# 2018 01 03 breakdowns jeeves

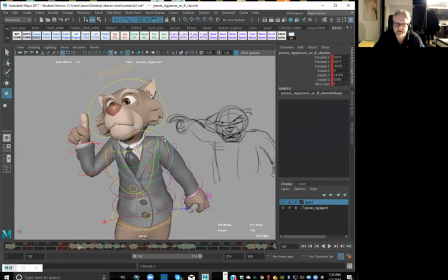(62:02)
So now I'm just kind of looking at the shoulder and the arm, like as it comes through and goes into that settle, right? So here, maybe I'm just gonna try to bring this down a little bit so that it follows like its own sort of weight, if you will.
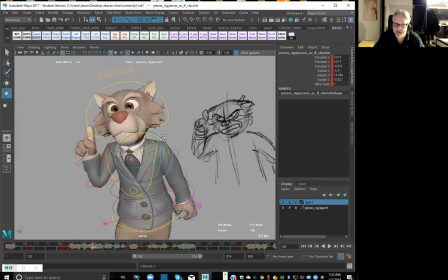(62:18)
Like, and it's not really determined by the body so much, right? Because it is just sort of coming down and settling down in there. But if I kind of do this little straight ahead pass on top of it, it gives it a nice overlapping action, right? So now, like if I'm looking at this head,
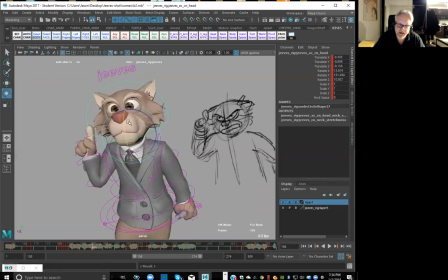(62:37)
I can go in on this once and just give that a little bit more of an arc dip down, right? And then start to come back up. Right, so now there's like, and I want to make this.
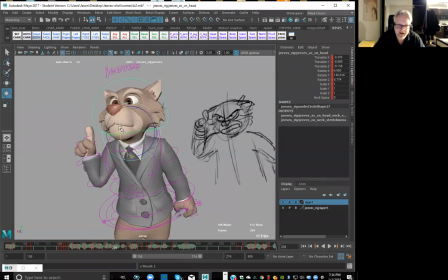(62:59)
So like in here, want to make this, I want to like hit this a little harder right here. Right there. And like I'm seeing this now with the dialogue on top of it, right? So if I'm imagining like, I want to make this,
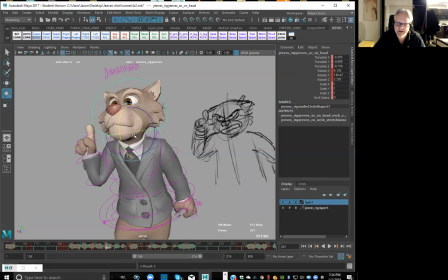(63:17)
like I can feel like the squash of the M and then the loudness and the pop of the vowel. So like keeping like the head up here just a little bit. So like right between here to here, I can favor the top here.
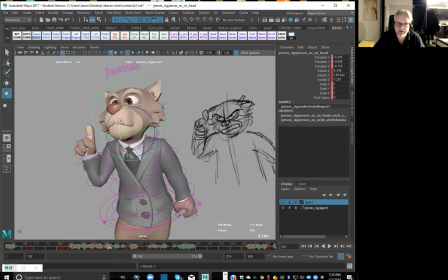(63:34)
So I'm gonna just key the head, right, for now. And then I can have a look at the whole body, set a key there, and then see what's actually happening on everything else. Right, do I want like this hand just to come down here like very,
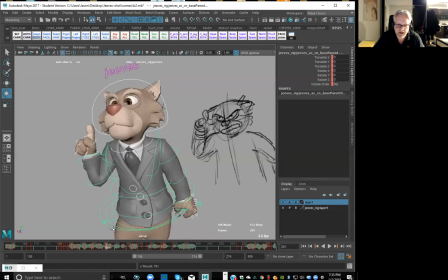(63:51)
very smoothly between 201 to 204? Or do I want to just try and hit like a little bit of an extra move in there so that I can add that little bit of extra fluidity, right?
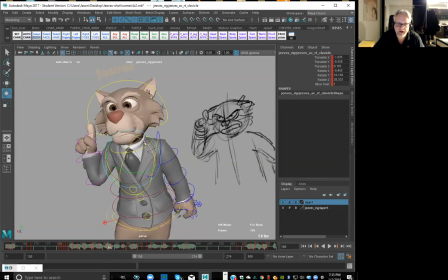(64:05)
So instead of just bringing the hand straight down, I can bring it up a little bit, you know, to get like a little bit of an extra accent out of it. Right, so in here to here.
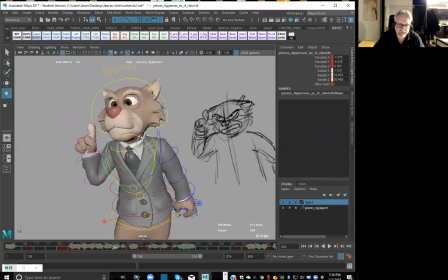(64:24)
Bring this back up. Does that make sense? I mean, it is sort of like one of these things like where we did like do pose to pose for the whole entire shot. And now we're looking at ways to break that up a little bit,
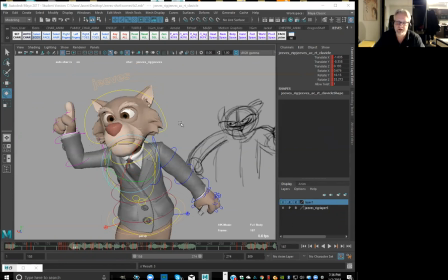(64:42)
right? So that it doesn't feel so pose to pose, right? That you are now actually adding in extra sophistication so that it feels like nothing's going to start or stop at the same time. So like even here, like see the way everything's starting to move at the same time, I want to be able to break that up.
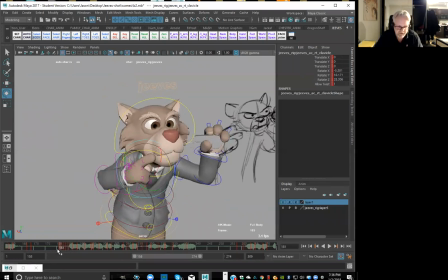(65:01)
Right. So like in here, like I want to be able to get like a little bit of an anticipation, like in here, like between 79, maybe 78 even. Like if I look here at this and then set a key right there. Right. So I've got that in between right there, which is fine.
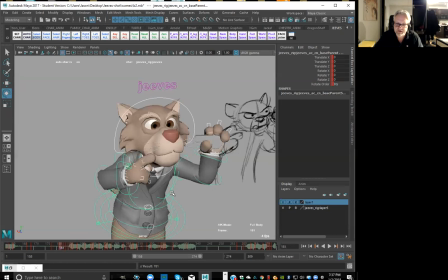(65:19)
But maybe I want to start the body to anticipate. So it starts to come up before it comes down. Right. And then here.
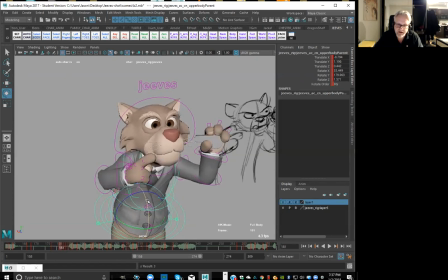(65:32)
Like same thing with the body itself. So just trying to find like that way to give it like that little bit of an anticipation, right? And then maybe the head can actually be the thing that actually starts this motion, right?
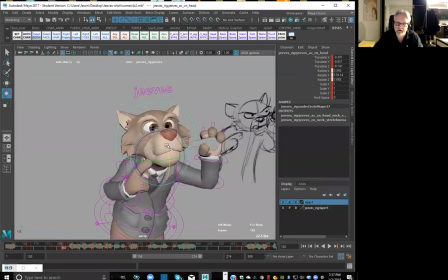(65:47)
So maybe we'll start to get like the head to come up and then drag a little bit more here, right? So I'm looking at ways to find that way to give it a little bit more fluidity,
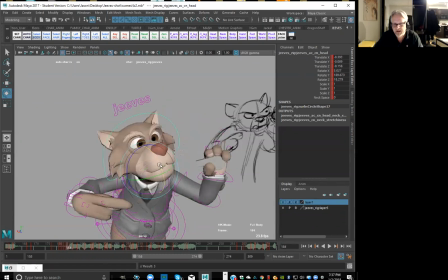(66:01)
a little bit more snap, a little bit more sophistication to give us that feel that I'm looking for, like to give it that snap and motion.